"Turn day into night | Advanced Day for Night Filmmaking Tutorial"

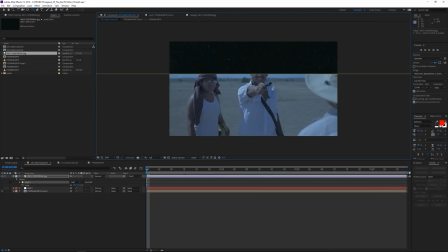(12:16)
Like usually you're not going to see the stars very low to the horizon, so I'm going to kind of go somewhere up here, and now I'll go to our mask here, feather it. So feather it nice and like this, and maybe we'll move this mask a little bit more somewhere there, so it's kind of a little bit stronger here on the top.
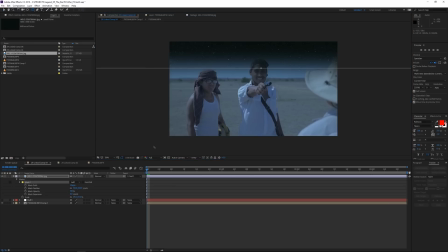(12:36)
And then I'll take another mask, and
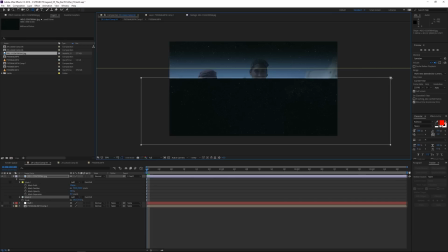(12:40)
I'll create another mask here to make sure that it never actually goes over the ground here.
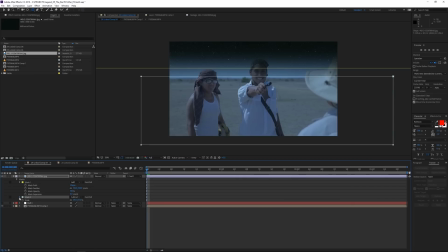(12:48)
So this, I'm going to make it a subtract mask, and also feather it a little bit, something like that.
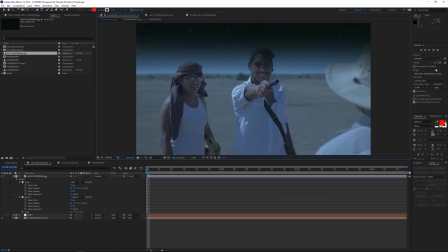(13:00)
Something like that I think looks good. So now if we watch our shot, actually again looks like the sky now is a part of our shot.
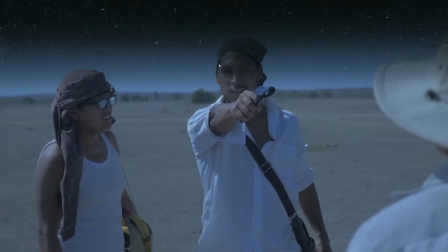(13:08)
The problem is it's going over our actors' faces here. So now we gotta create a mask where we're basically gonna cut out our actors and put them on top.
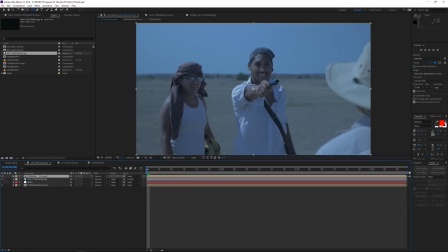(13:18)
So I'll take our original shot, duplicate it here, put it back on top again, and I want to now just cut out the sky, make that sky transparent.
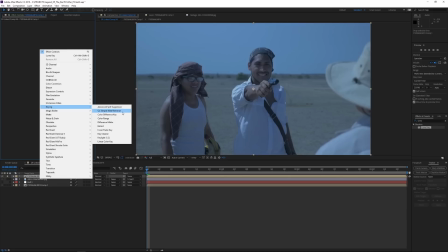(13:26)
So in our effects here, I'm going to right click, go to keying, and I want to key out basically the, you know, the sky.
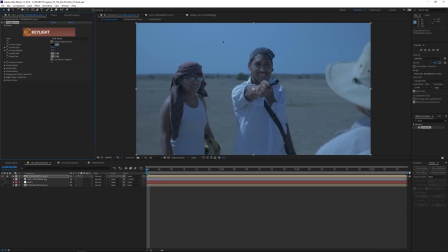(13:33)
So I'll choose key light, select the color picker, select our sky.
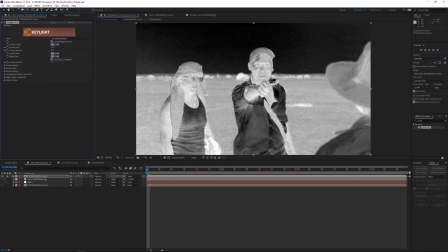(13:39)
Now in here, I'm going to go to combined matte, so I can kind of see whatever is white is, or 100% white is 100% opaque, black completely is 100% transparent.
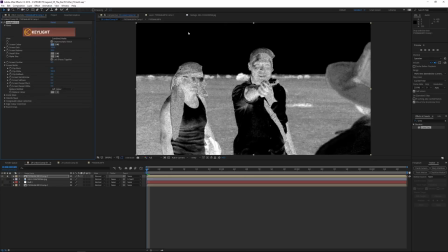(13:49)
So I kind of want to play around with these settings. So like I said, the sky, I want it to be 100% transparent, so it has to be black. Now our actors here, obviously I don't want that. I want them to be kind of, again, make sure that it, you know, they're basically as close to white as possible.
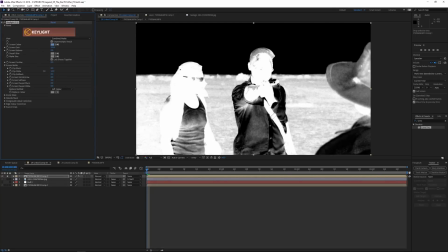(14:05)
So now I'm going to clip the white area now. So clip this a little further, somewhere there.
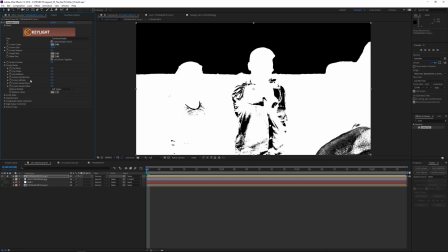(14:11)
And now I'm going to also feather it, or basically soften the screen here. So soften it somewhere there. Now I can go to our final result, or actually intermediate result will be good.
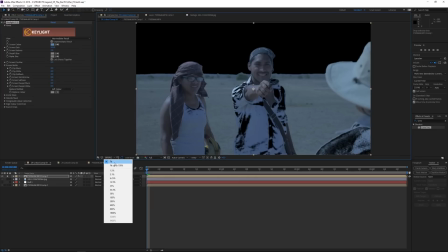(14:23)
Only thing you'll notice is, for example, here if I zoom in,
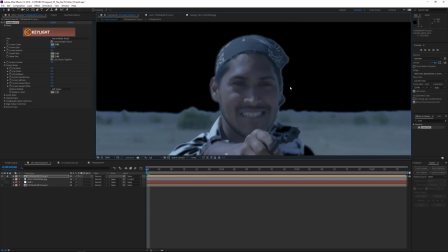(14:27)
is that, you know, the edges here kind of have kind of this white kind of an edge around here. So I can fix that by taking the screen shrink and grow, so I can make it expanded, or I can just shrink it. So I'll just shrink it somewhere to here. Doesn't have to be perfect because it's a very subtle effect.
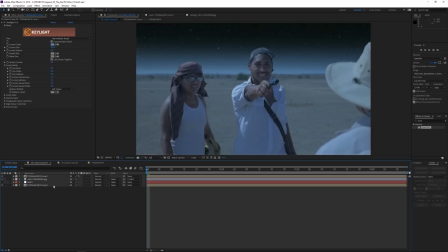(14:44)
So now, for example, if I show you how it looks with the rest of the shot,
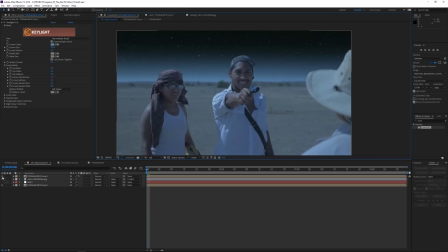(14:48)
you'll notice again This is now how it looks once we've cut out basically the our foreground or our actors' heads. This was before the stars were showing. Now we kind of, again, put their faces back on top of here.
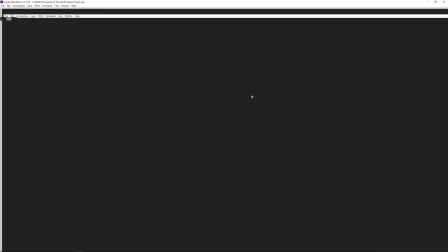(15:01)
Right away it looks better. So there, it looks pretty good.
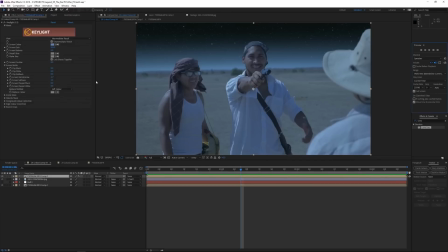(15:05)
You can kind of play around with the mask if you want, but in this case I don't think it's going to be as noticeable because here's the next thing we're going to do. We're going to now take our sky element, and that's because if you look at this shot, the depth of field was more or less,
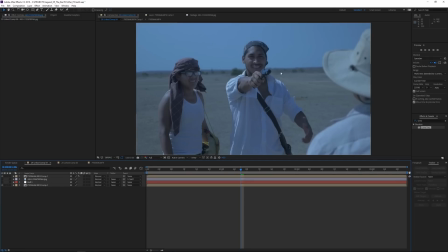(15:19)
a little bit narrower, where only our actors here are in focus and the rest of the shot there in the background is out of focus.
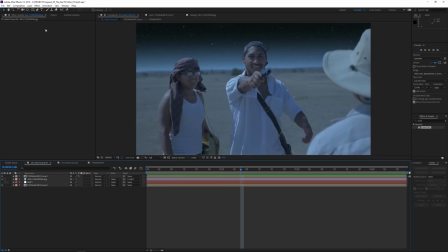(15:24)
So I definitely want to take that star background and I want to apply an effect to it where
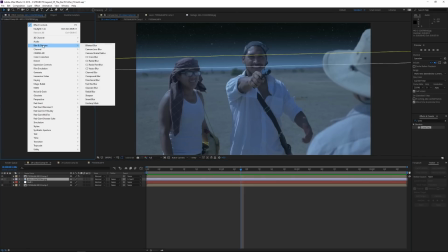(15:31)
essentially I'm going to make it look like it has it was basically blurred because of that camera's depth of field.
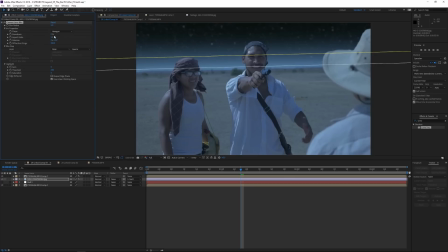(15:37)
So I'll go to blur and sharpen, go camera lens blur. And I can just adjust how much I want it. Let's say maybe you'll make it 4. So kind of somewhere there. And you notice again right away, this is before the effect.
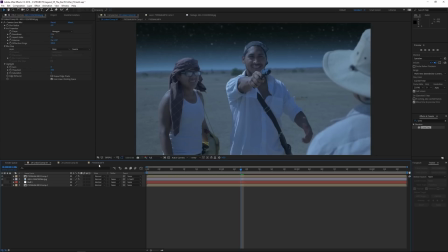(15:52)
This is, how the sky looked. And now with it, you see that kind of blurs those stars out in the background. Now another thing I gotta also do is I gotta just darken the actual shot. Again, kind of how we did it in the first version of this day for night effect. So I gotta take my original shot. So here, I'll take just this underlying layer here.
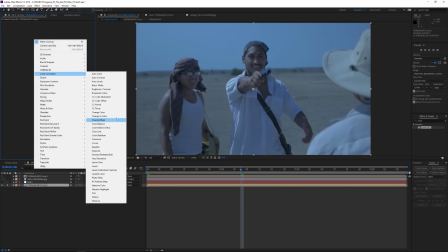(16:12)
And I'm gonna go to our effects, color correction. If you can do it with levels, with different things.